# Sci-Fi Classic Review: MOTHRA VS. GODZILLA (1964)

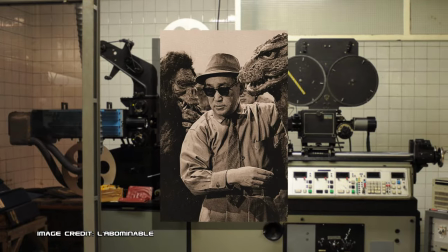[8:15]
Anyway, special effects coordinator Aiji Tsuburaya, upon seeing one in action in America,
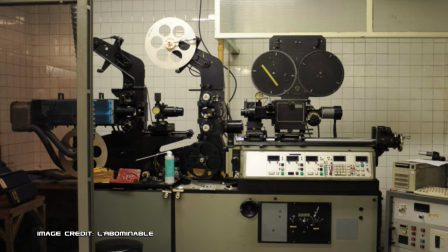[8:21]
insisted that Toho invest in a state-of-the-art optical printer called the Oxberry 1900.
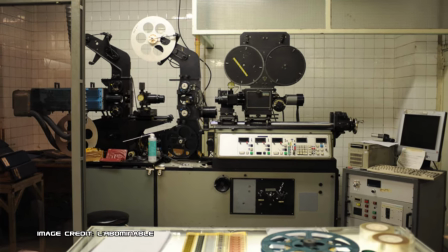[8:27]
For a brief moment, the only two in use anywhere in the world were at Disney and Toho.
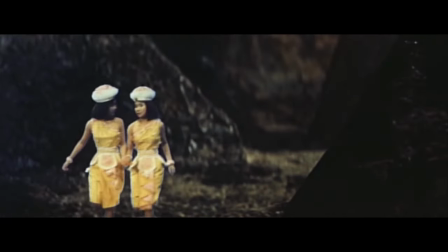[8:34]
Tsuburaya needed it to clean up a lot of the compositing work on Mothra vs. Godzilla,
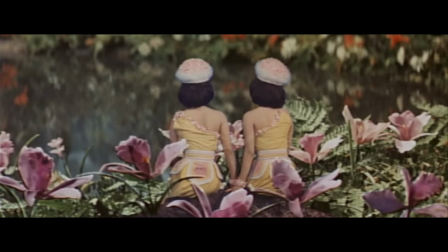[8:39]
and though by modern standards the compositing does look unsophisticated,
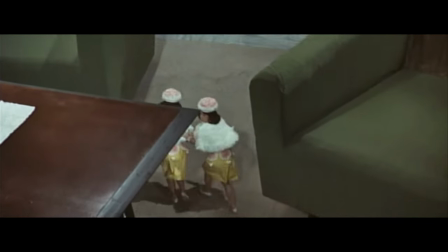[8:43]
it was incredible for the time, helped along by brilliant scale set design and perfect eyeline matches.
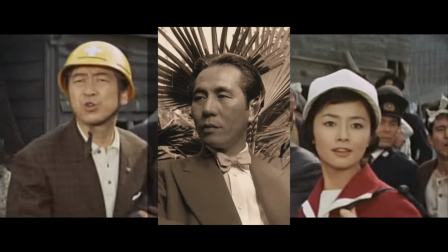[8:53]
The music was composed by Akira Ifukube, the man responsible for the original Godzilla theme.
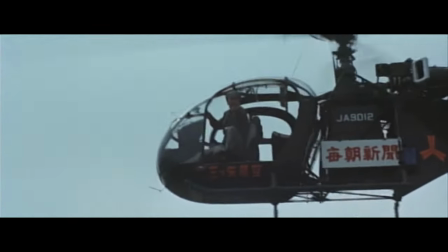[8:59]
Though he didn't write the orchestral Mothra theme or the earwormy Mothra song sung by the Peanuts,
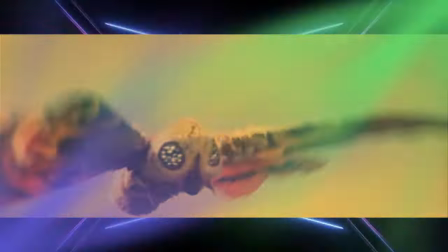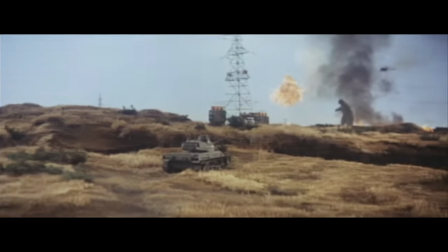[9:13]
he did find a way to perfectly blend them together with his own work to create one of the best scores of any Godzilla film, if not the best.
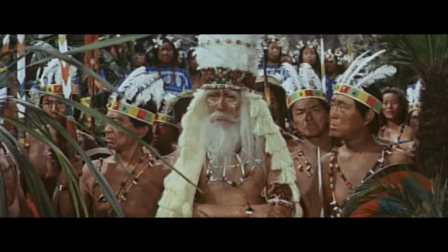[9:22]
I really wish I could play some of it for you to show you what I mean, but trust me, this is peak Ifukube.
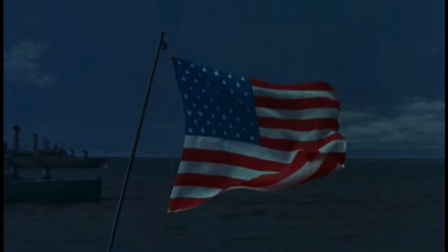[9:31]
In post-production, one scene, in which the US assists in attacking Godzilla with frontier missiles at Tarada Beach,
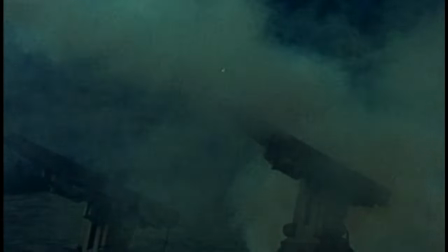[9:38]
was cut out of the Japanese version of the film, for fear of Japanese audiences reacting to the sight of American missiles hitting Japanese soil.
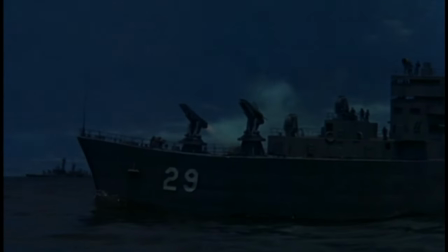[9:48]
The scene was later restored in the American version, but I'll get to that in a minute.
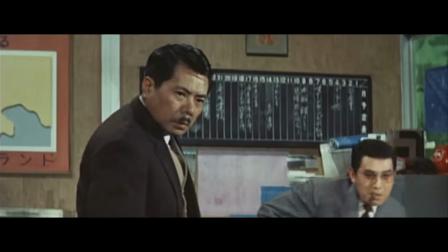[9:56]
Mothra vs. Godzilla opened in Japan in late April of 1964,
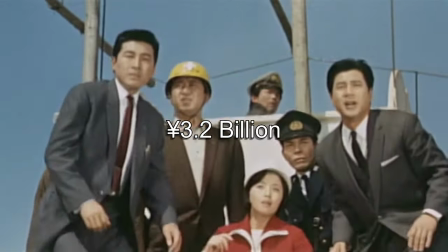[10:01]
with an estimated domestic box office gross of 3.2 billion yen against its budget of just 123 million yen,
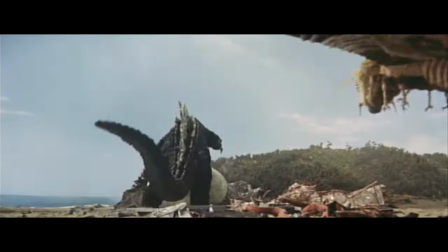[10:10]
ensuring the legacy of both of the headlining kaiju for decades to come.
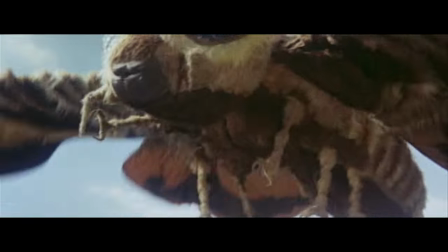[10:15]
This was good, as while Mothra vs. Godzilla was still wrapping, Toho had already put the pair's next outing,
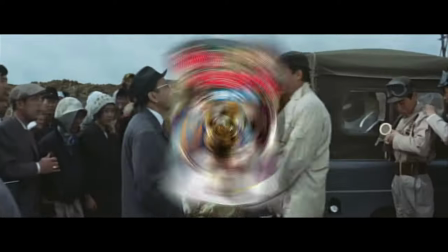[10:22]
Ghidorah the Three-Headed Monster, into production to be released the very same year.
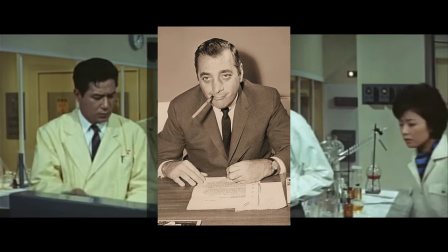[10:27]
In May, American distributor Henry G. Saperstein acquired the rights to distribute the film in America,
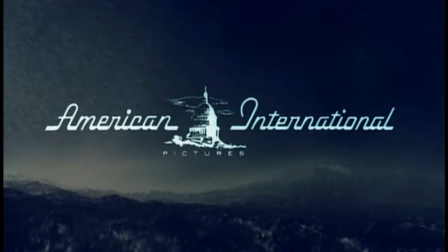[10:34]
and then promptly sold them to American International Pictures, which did far less to the movie than was standard for foreign imports at the time.
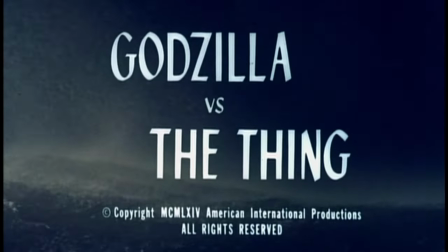[10:43]
In fact, the American cut, called Godzilla vs. The Thing, is nearly identical to the Japanese one,
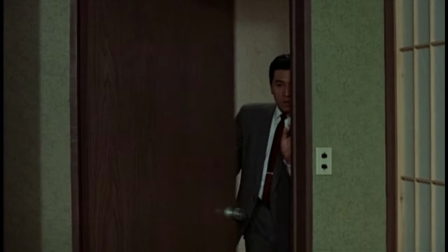[10:49]
with the biggest addition being the aforementioned missile attack and a surprisingly good English language dub done by Titra Studios.
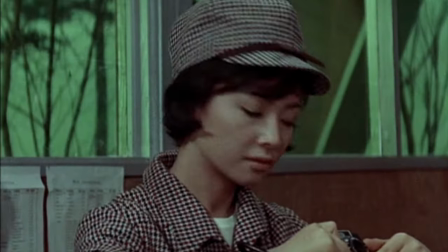[10:58] You may think whatever you like. The egg belongs to the island.
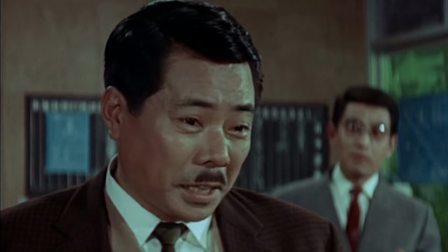[11:03] I see. And you think I just accept your word, is that right?
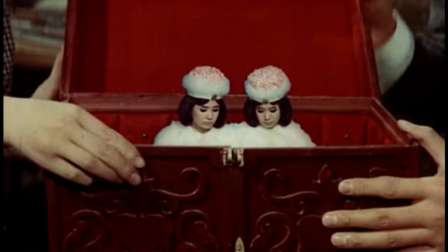[11:06]
I can't for the life of me find any American box office figures, but it reportedly did very well, especially after it started running on TV, where it served as many young kids' first introduction to Godzilla.
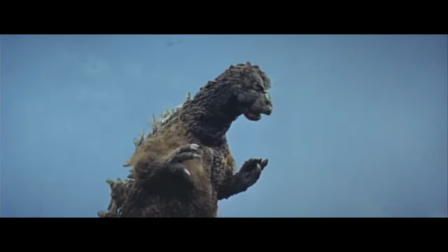[11:21]
Today, Mothra vs. Godzilla is highly regarded as one of the best, if not the best, of the original Godzilla sequels,
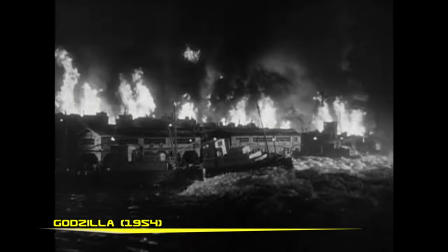[11:29]
highlighting the perfect balance between the stark seriousness of the original Godzilla and the goofball entertainment of later Showa-era efforts.
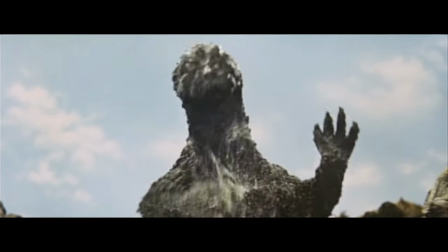[11:38]
It's easy to see why, too, as it has one of the most memorable title bouts and a really good human story that doesn't overstay its welcome.
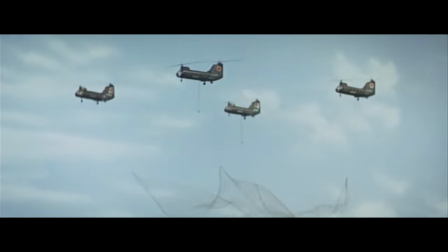[11:47]
I especially like how the unavoidable military confrontation with Godzilla is more competent than usual,
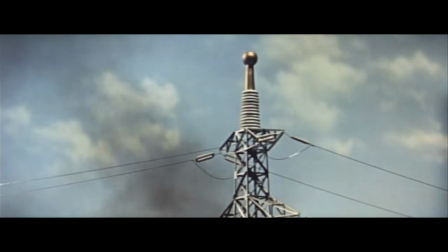[11:54]
making for better scenes where it actually seems like the terrible lizard might actually be on the ropes.
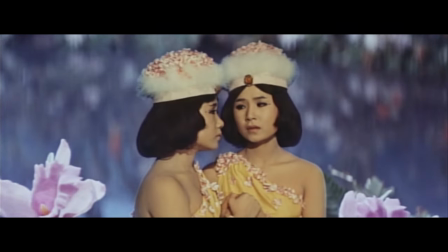[12:00]
For me, though, the movie really shines in how well it lays out Honda's main thesis about the so-called Brotherhood of Man.